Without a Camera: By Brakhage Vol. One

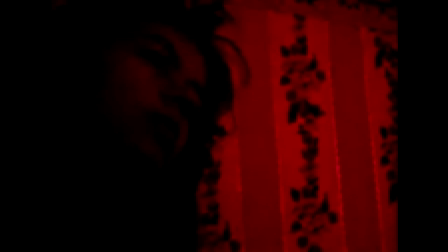A man enters a room and a woman smiles. He sits at another man and sits in a smoke. The cat stretches.
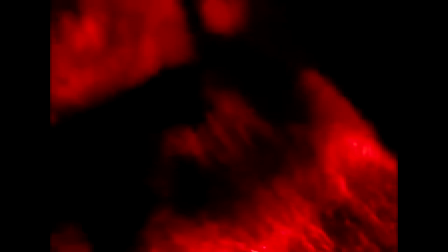There are close-ups of each. The light is dim and the filter accentuates red. A bare foot stands on a satin sheet.
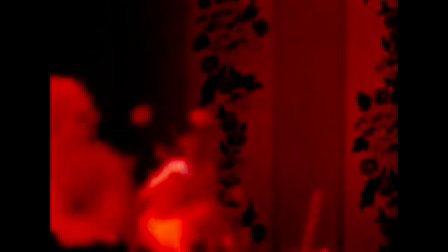A woman disrobes. She pets the cat. It's the same old stand. The same old abstract oddities, the same old flavors.
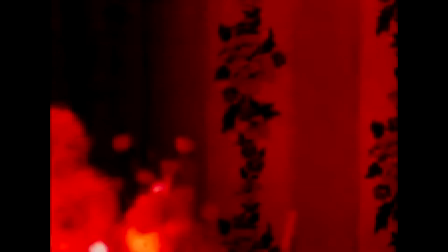This one feels warmer, though, with cherry reds and glowing oranges that seem to both leak onto to and through the frames of the film.
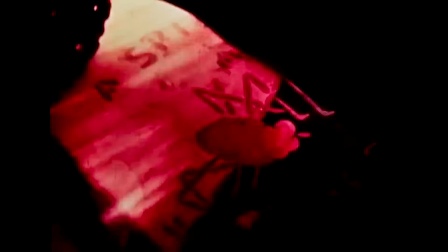Domesticated American Lives from the View of a Cat. This would be a Lana Del Rey video at End of Their Life.
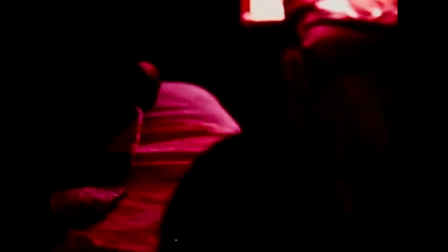I know that a lot of people say that his films are very, very shoegaze, which is true.
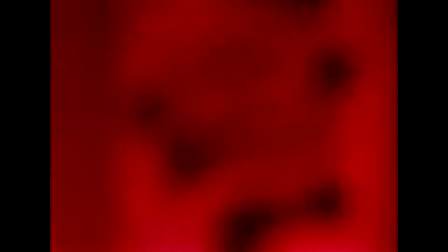Stan Brakhage is extremely shoegaze. He's very fuzzy and abstract and bizarre and very noisy.
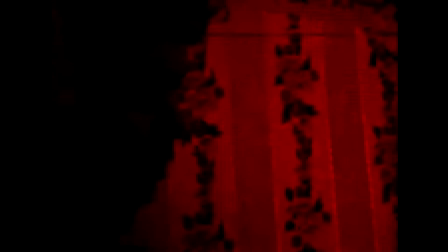But this one specifically, I mean, there's a whole lot of sexual tension.
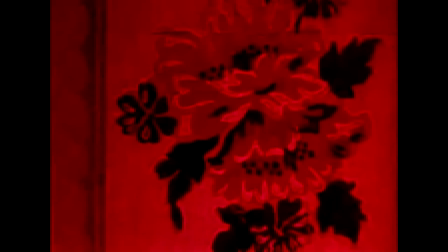There's these human standard rituals that seem alienated and weird as we watch our own existence through the eyes of something else.
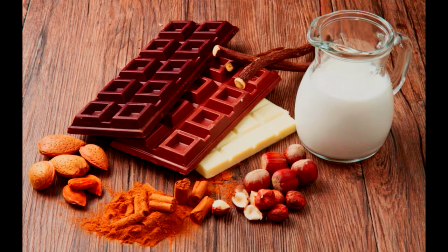This is basically an example of pre-psychedelia psychedelia with window water, baby moving. Yeah, I can't show this one on here at all whatsoever, but I'm going to make it quick. On a winter's day, a woman stretches near a window and then sits in a bathtub of water. She's happy.
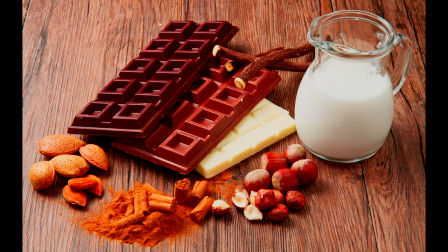Her husband is nearby, and there's close-ups of her face, her pregnant belly, and his hands caressing her. This is a very beautiful, sensual, glowing little short film. It's really wonderful, and it's very very touching. The part I can't really show especially is the part where she gives birth and we see the crowning of the baby's head and then
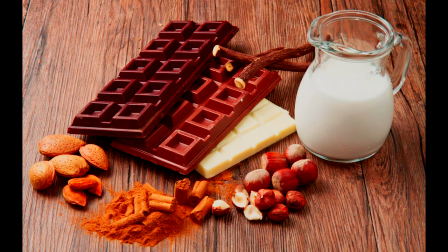the birth itself and then we watch a pair of hands tie off and cut the umbilical cord with the help of the attending hands. The mother expels placenta and then the infant nurses and from time to time we get to return to the bath scene showing the dad's
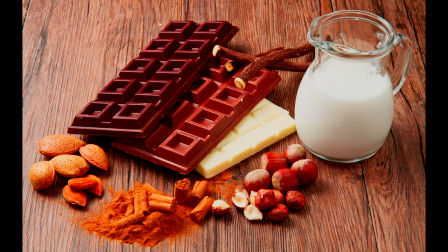excitement and the resting of the mother and the daughter so the reason Stan did this the reason he filmed this is because he said that if he wasn't focused on filming he'd probably end up fainting which is a fair point I probably would do in a way this is pretty much the prequel to the actors singing with one's own eyes
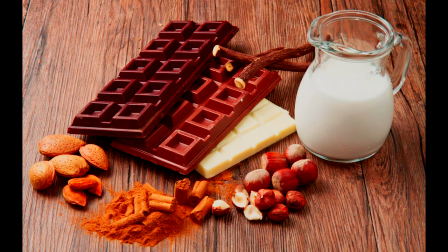it might be a small baby now but eventually it will go on to run its full cycle of life and that's exactly what he meant birth sex death and the search for God they're You're probably wondering where the search for God is.
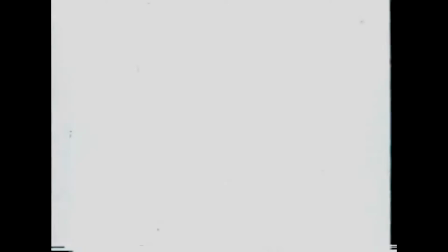Because so far we've hit birth, we've hit sex, and we've hit death. Where is the search for God? Well, that comes into the next short film.
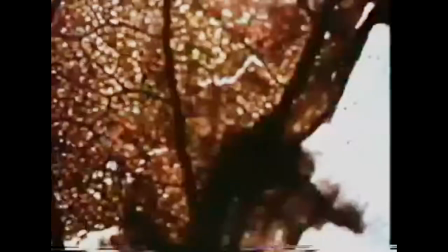The next short film starts off the series of short films in which Stan basically stopped using cameras for a little bit.
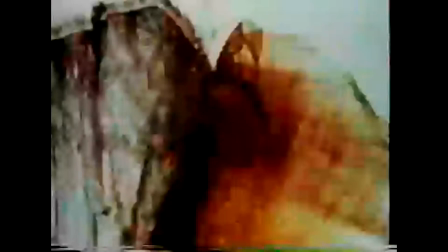And the start of this is the most famous Stan Brakish film of all time.
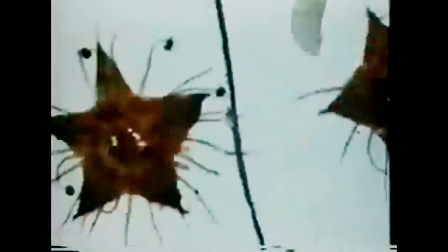Not his masterpiece, not his most infamous controversial ones.
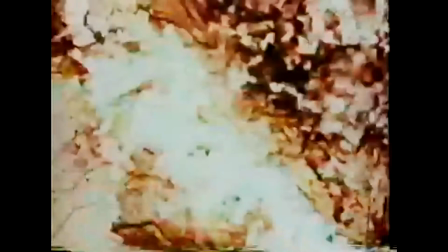This is the movie that everyone thinks of when they think of Stan Brakhage. This is Mothlight. Seemingly at random, the wings and other bits of moths and insects move rapidly across the screen.
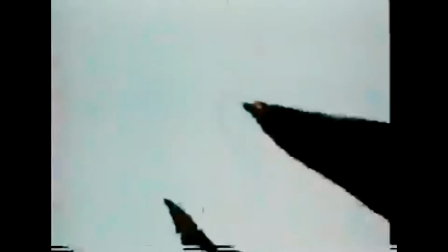Most of them are brown or sepia. Up close, we can see patterns within the wings, similar to the veins in the leaf.
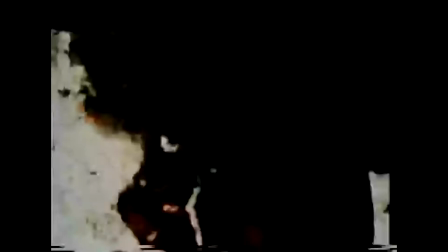Sometimes images look like paper cutouts, like Matisse. Green objects occasionally appear. Most of the wings are translucent.
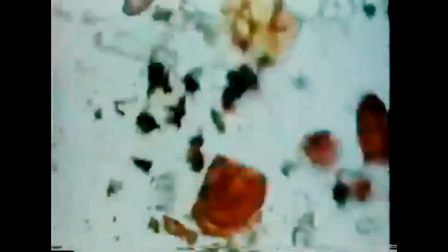So this is the greatest example of body horror in history, and there will never be a greater example to exist, And I'm standing by that, okay?
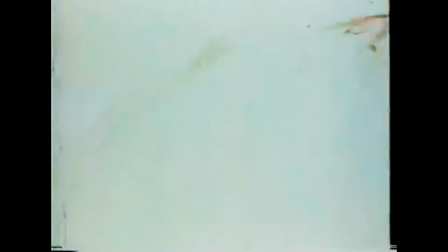You gotta understand, the way he made this was he took pieces of moths and other insects and laid them onto scotch tape.
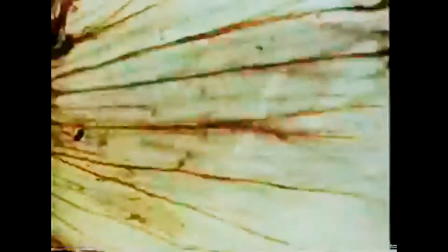And then later the tape was transferred onto the film, making it one of the most disturbing examples of a three-minute avant-garde film.
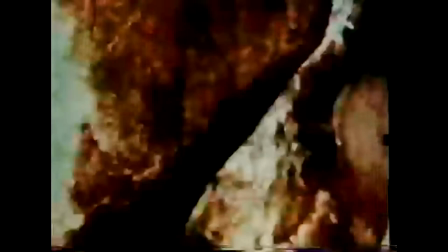Now the real reason I say this is a body of horror is because he took a bunch of dead insects, okay, dead creatures.
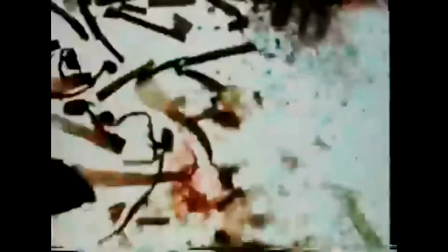He ripped their bodies to pieces, took their pieces, their limbs, took their body parts,
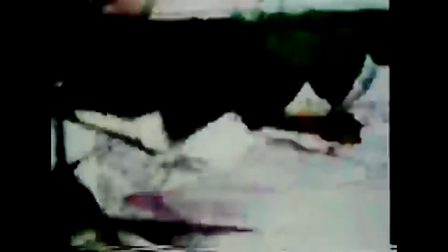glued them together, and then put them onto a 35 millimeter projection and the reason that people will line up at the
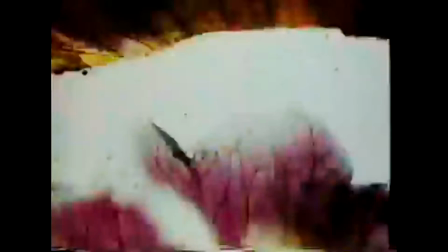Metropolitan Museum of Art in New York City to see this on a 35 millimeter projection reel is
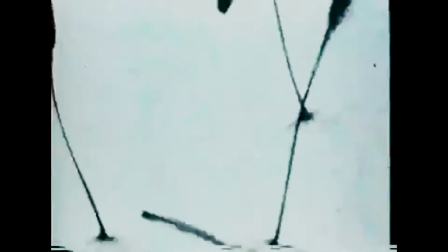because the 35 millimeter projector when you get it going you turn it on and you begin the reel it does that thing where it goes